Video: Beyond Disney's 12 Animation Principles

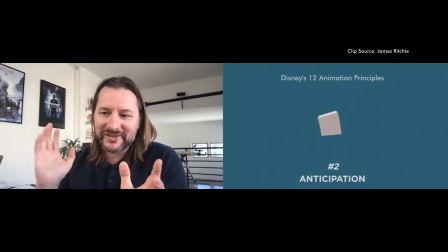I mean, that's the main thing, is the 12 were super important, and they're not going away anytime soon.
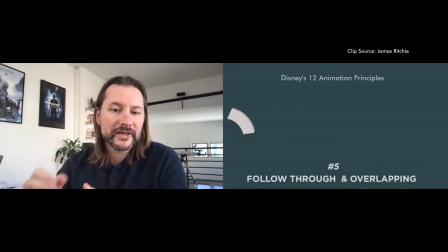But they were made back in the 80s. They were written down back in the 80s.
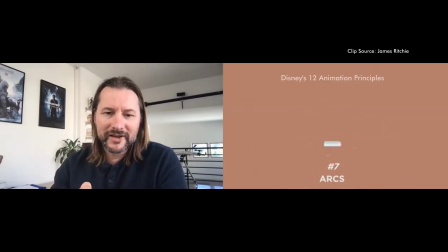They were formed over decades of experience with cartoon animation.
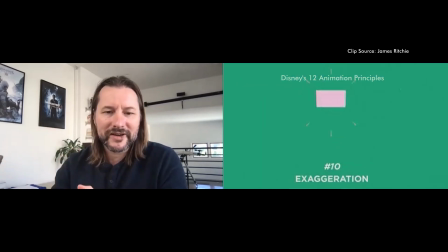And so that was Disney just looking at their linear productions, their linear medium.
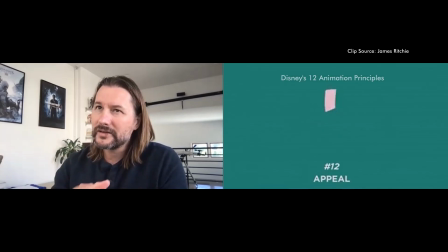And so I didn't come up with these just off the top of my head.
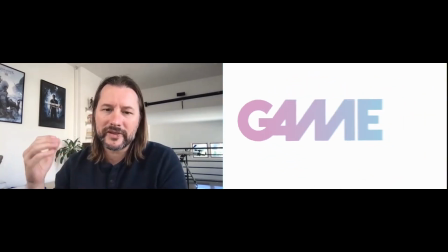There's a lot of chats with people, but then I did a lot of things online as well.
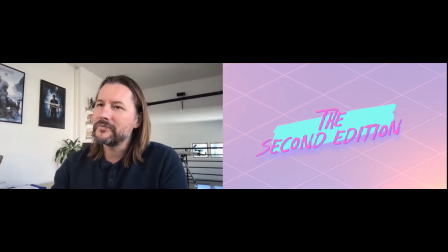I have a bigger Twitter following, so I could ask questions there, and basically came up with essentially 15 new points that are worth talking about.
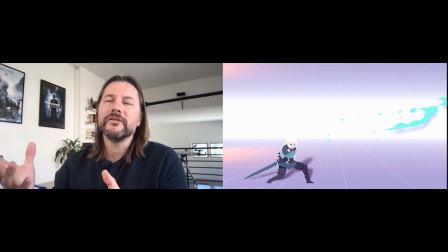And everyone had the same points, but they weren't they're different names, you know, because we don't have standardization.
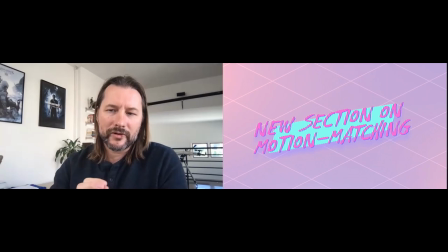And I figured you could boil them down into 5 fundamentals, and they're all to do with the interactivity of the medium, and that's what's different.
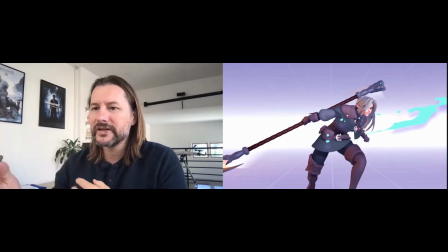So it's not just about making it pretty, or not just about, you know, telling a story.
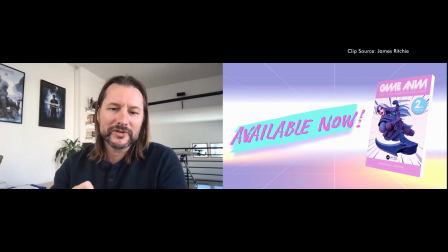It's also about you've got game feel, which is something it's on the design side as well.
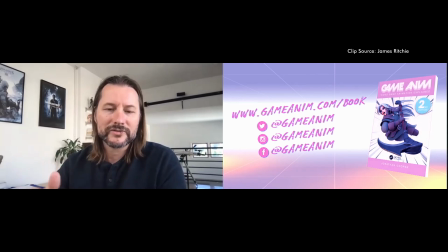You want to feel your character's responses, so you've got to have the feel. You've got to have fluidity as well, because we don't just play one animation and that's it. You know, you're always playing multiple animations at the same time and then transitioning between them. So that's another really important aspect of it. Just these are new points that I think complement the previous ones,
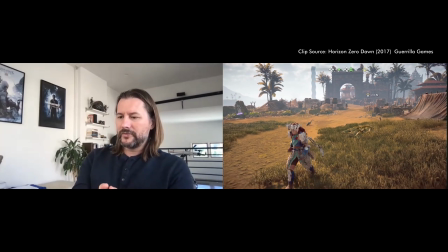and some of the previous ones, if you've read in my book as well, previous ones actually can be looked at differently and within a lens of
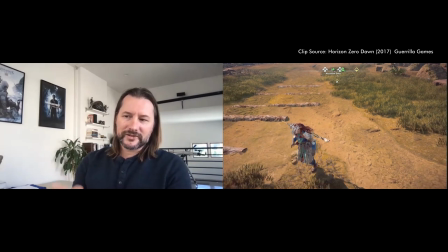video games. They're still relevant, but they kind of mean different things.
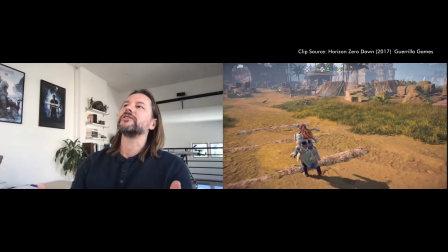Like staging, for example, in traditional
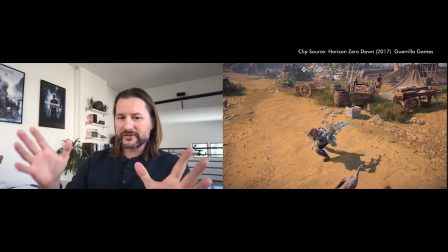in the traditional principles is all about whatever you see on screen has to be easily understood, where staging in
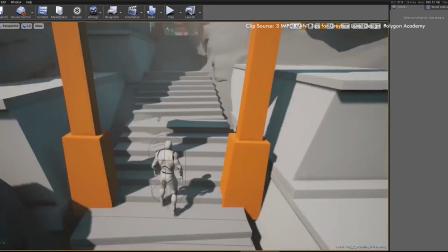games is a lot to do with level design and working with the level designer so that
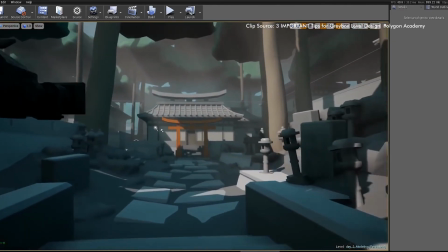things will be placed in a certain way so that you'll easily understand it as you're playing through.
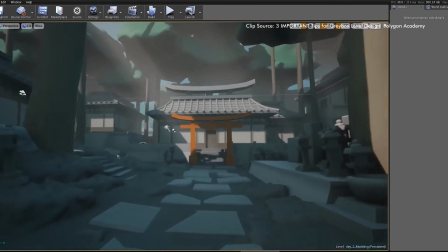And that's something that I've had to consider a lot when working on interactive cutscenes. That's what I've done quite a fair bit in recent years. And you have to have everything set up so you know what's happening when it's happening, but you're still playing through it.
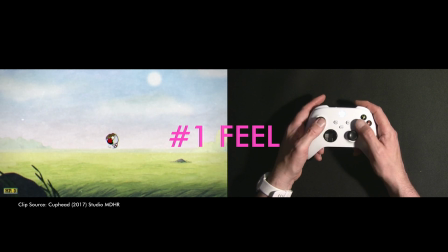So yeah. In his book, Jonathan lays out the 5 new principles of animation. We've talked about feel, but there's also fluidity, to seamlessly blend together multiple animation cycles.
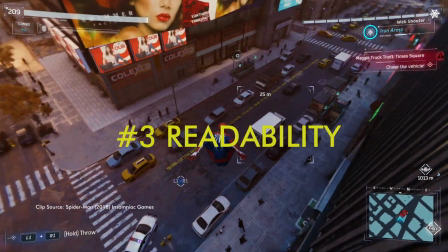Readability, to ensure the character's animation is readable from every single angle of the camera and direction of the character.
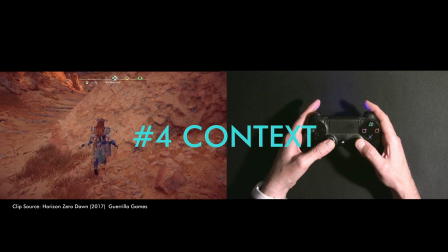Context, to ensure that the character's animation stands out from and functions in the environment the player puts them in.
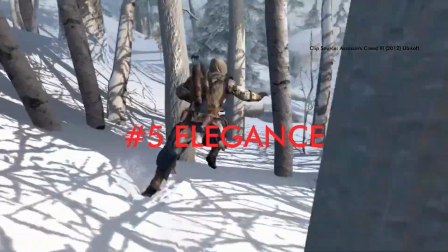Elegance, to be efficient and effective with how the character animates.
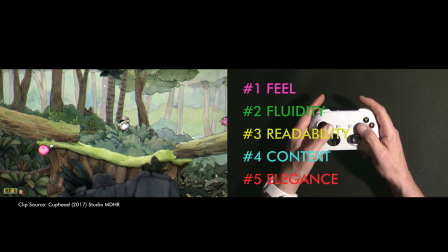Now, feel, we have argued, is one of the most important aspects in the design of video game animation.
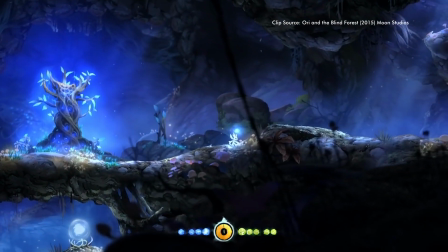It certainly feels that way to us and to the others that we interviewed.
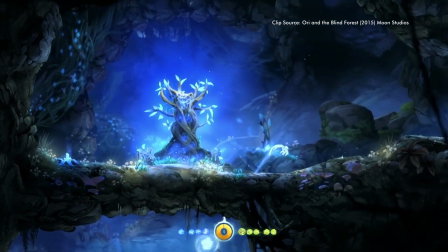But we spoke to Jonathan about this to get a better insight into feel and how important this aspect is relative to the other aspects that have been laid out. It depends on the game. Like there are games where if there's like feel basically boils down to when I make an interaction,
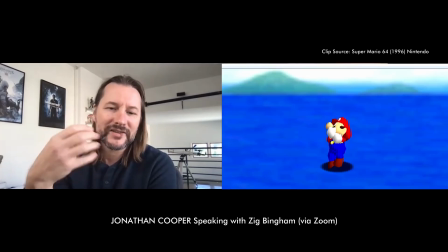you know, like how fast, what do I see on screen? How fast does it occur? And there are games like designers will tell you that it's always the most important thing and you should always like do everything instantaneously.
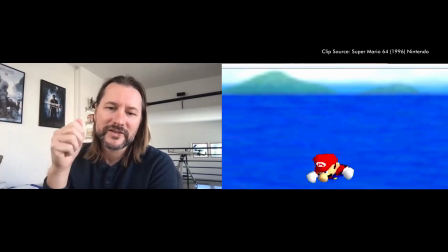Like Nintendo goes that route where everything is like I press the button and the character's doing it like the next frame, you know, immediately.
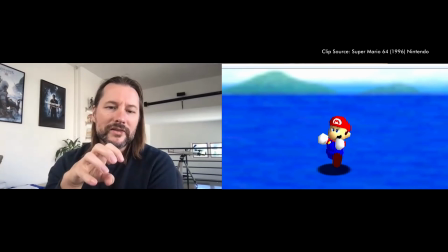But I also argue that it's not always the case because now we have the games
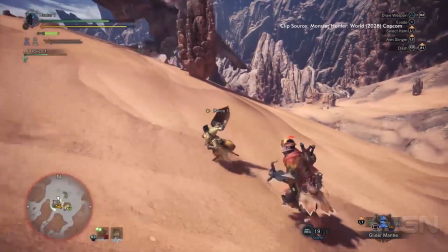like the Souls games series and games like Monster Hunter where yes,
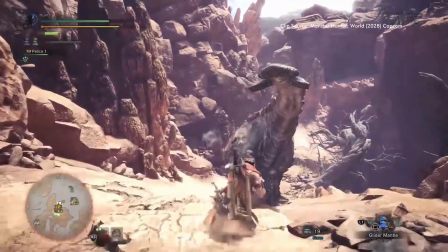I press it and I instantly see my character like pull up their mighty axe or sword,
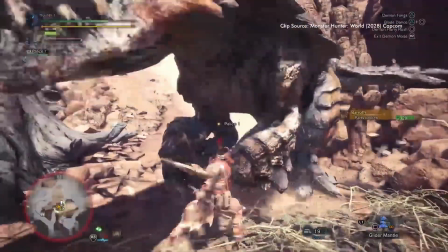but they don't hit them immediately because I'm trying to show that it's a really heavy sword, and so the gameplay is about timing and that kind of thing.